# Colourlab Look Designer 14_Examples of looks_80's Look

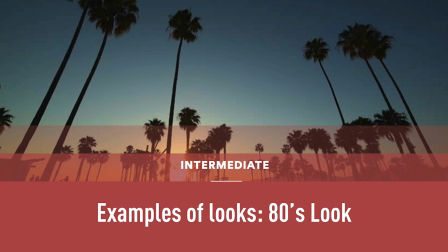(0:00)
As we are moving on into the 80s, we are getting cleaner and cleaner in terms of look. So we need to work a little bit more balanced, and you know, the looks are becoming less aggressive.
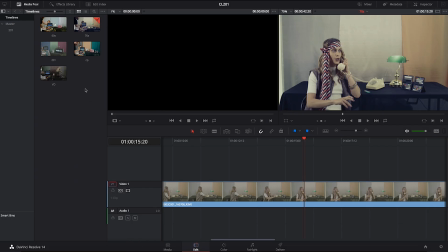(0:15)
So let me show you a good example of how you can achieve a nice 80s feel. So we're gonna go and create a new timeline.
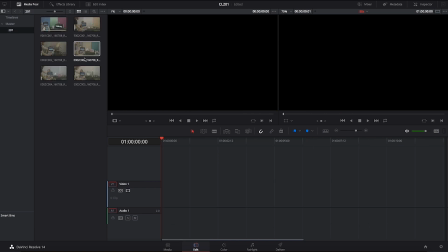(0:25)
We're gonna call it 80s, and we have a great shot for this look, which is the shot E002 and the CO5.
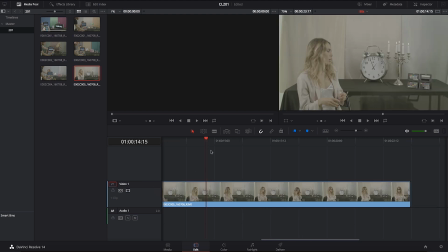(0:36)
There we go.
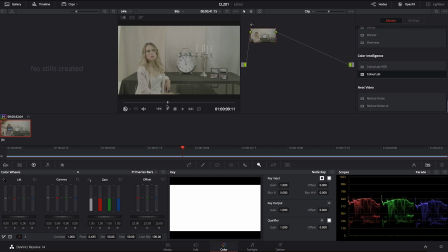(0:38)
Again, we're going to go and create like another serial node. We're gonna drop Colourlab on it. Then we're gonna go and select Alexa. You probably, you know the drill. You know, there's always the same procedure. Go and select the camera first. Now, in terms of the contrast, I'm going to go and work with S1 for this look.
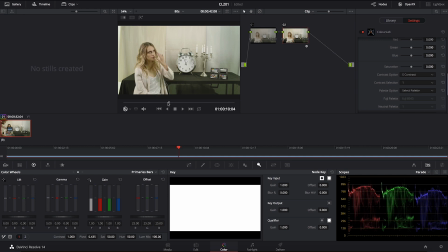(1:06)
So, you know, like, you know, this is usually like, you know, how the 80s would feel. I quite like this kind of quite, you know, neutral transfer. Maybe I'm just going to close it down a little bit on the gamma, you know, just to give it a little bit more depth, you know. So there we go. So I have just kind of reduced it a little bit.
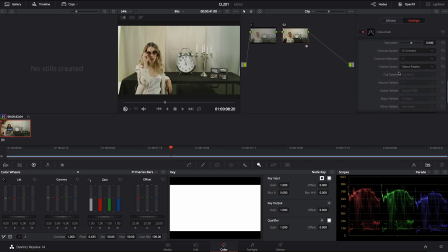(1:25)
Now, the best palette that I like to use in this era is a Kodak, and especially the Kodak negative, which is, you know, the 5207, for example.
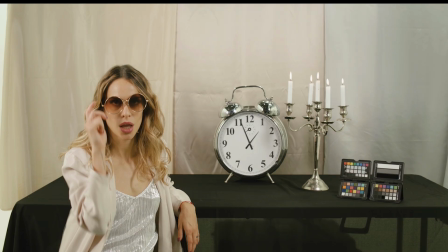(1:40)
So this is a great starting point. You see, 5207 is a very clean film stock.
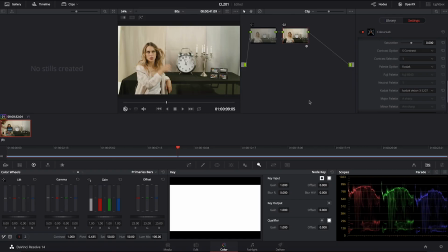(1:46)
Now, what I'm going to do next to balance this further, I'm gonna go into the printer lights. I will reduce just a little bit the red light, and then I'm gonna go and increase my blue light until I don't balance my shot,
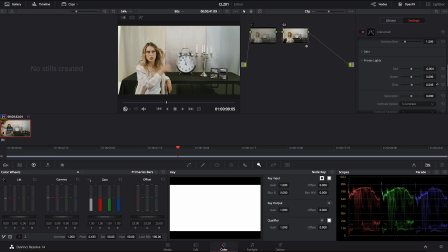(2:00)
so it feels a little bit more neutral. So see, now I have basically created this kind of neutral feel. So it's not very, very warm as normally this stock would look.
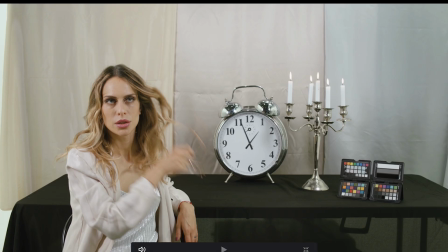(2:13)
So I have managed to rebalance it back to give me like a very nice feel.
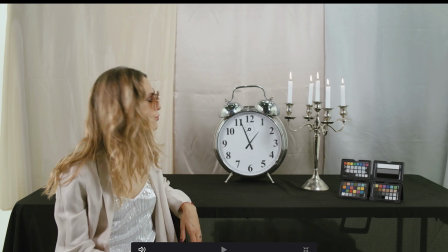(2:18)
So as you can see,
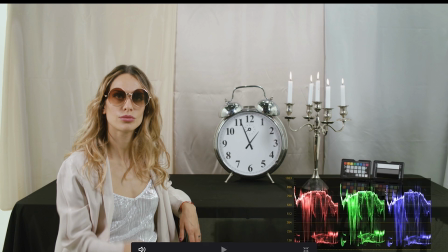(2:20)
on my scopes, you know, my red, green, and blue channel are pretty equally represented.
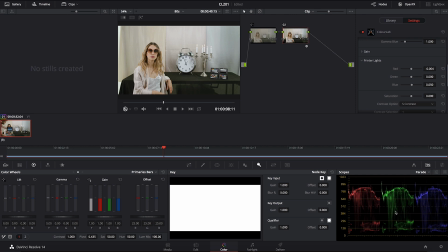(2:29)
And this is what you should try if you go into this kind of 80s feel. Try to stay within the boundaries if you're trying to use it as a starting point. And later you can always go and use your primary color correction to go and, you know, put whatever feel you want to do to it.
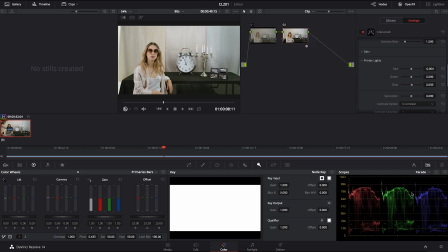(2:45)
But as a starting point, it's always good to kind of balance your values to something neutral to begin with. Then you can decide how much saturation you want to put in that shot. So for example, this could be a little bit more saturation like this, or I can go and make it slightly crunchier.
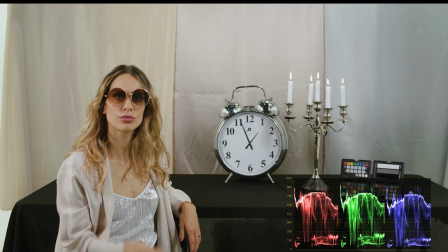(3:02)
You know, that always helps. So there we go. This is a cool 80s look.